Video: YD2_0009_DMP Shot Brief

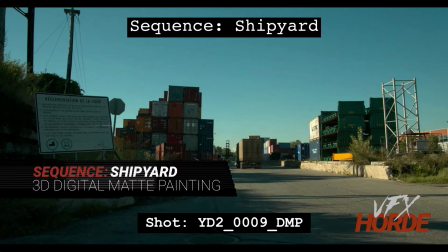0:04 Garrett Fry, the Shipyard Sequence Lead for 3D Digital Map Painting, and we are looking at shot 0009.
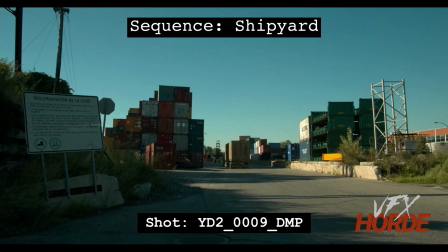0:12 So let's go ahead and play this shot.
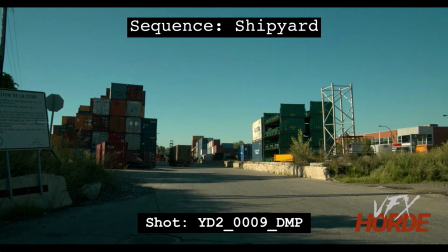0:14 So it pans over to the right, and we have a really cool truck that's moving through here. However, probably right here is about where we should keep.
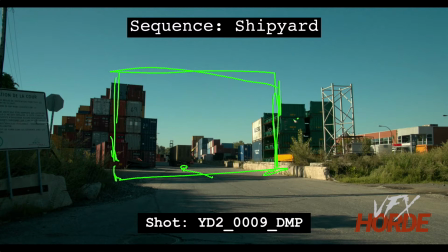0:30 So we should keep all of this stuff and then add on to more things out here. So this is a bit low for the direction that we've been given. The direction we've been given is that this needs to feel like a canyon of shipping containers. So this is only too high.
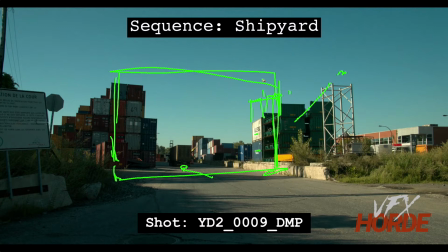0:50 So adding additional shipping containers to this, maybe these green things may stay, but then you have more shipping containers through here. So it's some interesting things that you can do with shipping containers,
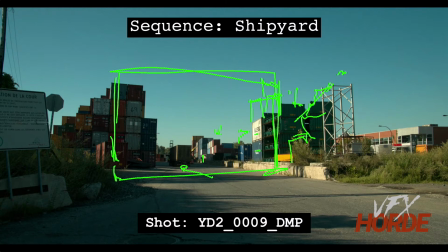1:04 and you can see this in the plate here is that it stacks, it stair steps back here. So it has this little stair steppy thing along with some solid up and down
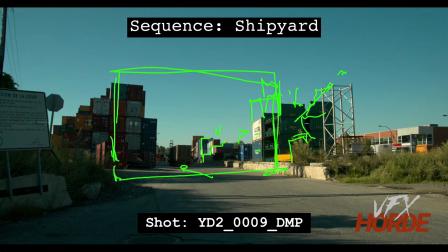1:20 rows here or columns, and then you have some stair steppy things in front of it, and then maybe you could have some more columns and stuff. Of course, this you're not touching, but it would be out here. You could simulate that same thing, the stair steppy, the straight thing, the stair steppy
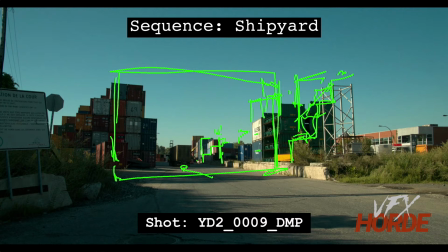1:39 shipping containers right next to it to make it really visually interesting. And so this shot is done in such a way that we're kind of looking this way. So we're seeing more of the sun side of these shipping containers than we do on other shots,
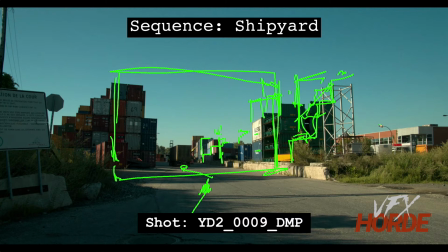1:56 which is a really cool opportunity to do some really interesting things with the sun and how it plays on all of these shipping containers. So as you are laying out these shipping containers, you can do them there, and then in Maya,
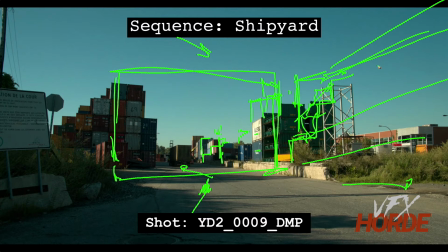2:11 make sure you're just placing a light there, or you're using the photography to fill in this area and to get some interesting designs. So with your layout, do several iterations.
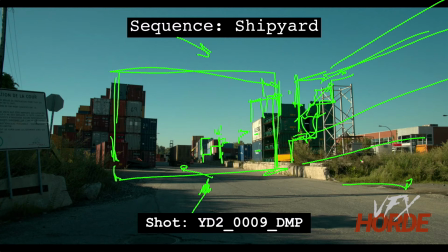2:25 So if you're doing the CG assets, then it's pretty easy to go through a lot of different iterations very, very quickly just to make sure you get a really nice design. If you're doing it in Photoshop and you're laying this out with photography, then you have a lot of photography that you can just throw in there,
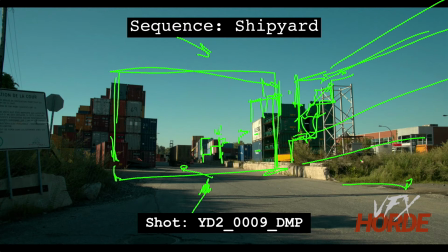2:41 and then just throw on quick adjustment layers and stuff to simulate the light hitting that, because the light is actually part of the composition. So you'll need to, not just the placement of the objects, but just putting in the light.
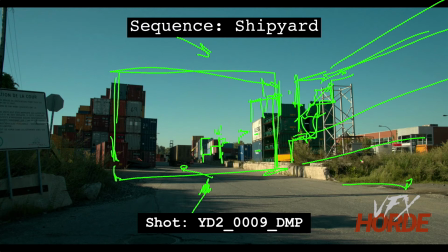2:56 So in 3D, put in a light source and render it and see how the light plays across these. So on the left-hand side here also, you need to have some shipping containers here. So it's kind of nice to have it kind of set back like this and then start your rows back here, but it should also feel like there's shipping containers up here.
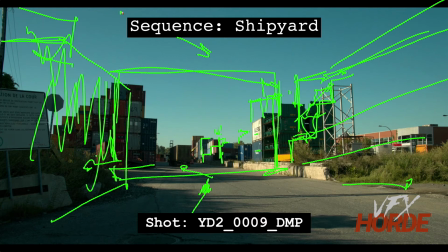3:17 When you are doing this, I would make sure that you're not making it so high that we don't see the sky over here. So if it's completely like this, it may not be as interesting as being able to see little bits of the sky through there.
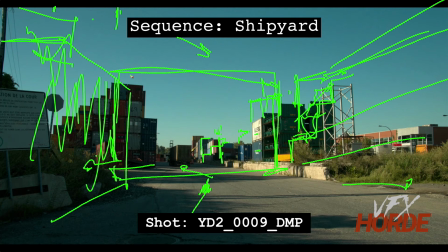3:32 And if it's too tall here, then all of this will be in shadow. So you can see here on the plate, these are like 5 or 6 high, and it completely covers the whole side here.
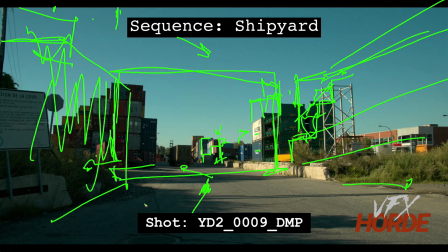3:47 So if that's the case, then it'll make the shot really boring. So you're going to want to make sure it's not as high. You can give that canyon feel without it being too high and taking over the whole shot with shadow, because that would be a bit boring. And something also you can do is have these little,
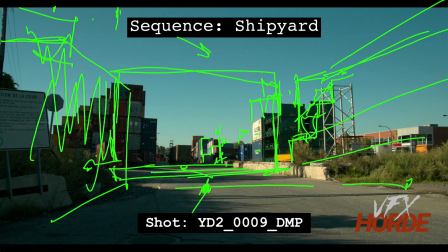4:05 these little bits of light poking through.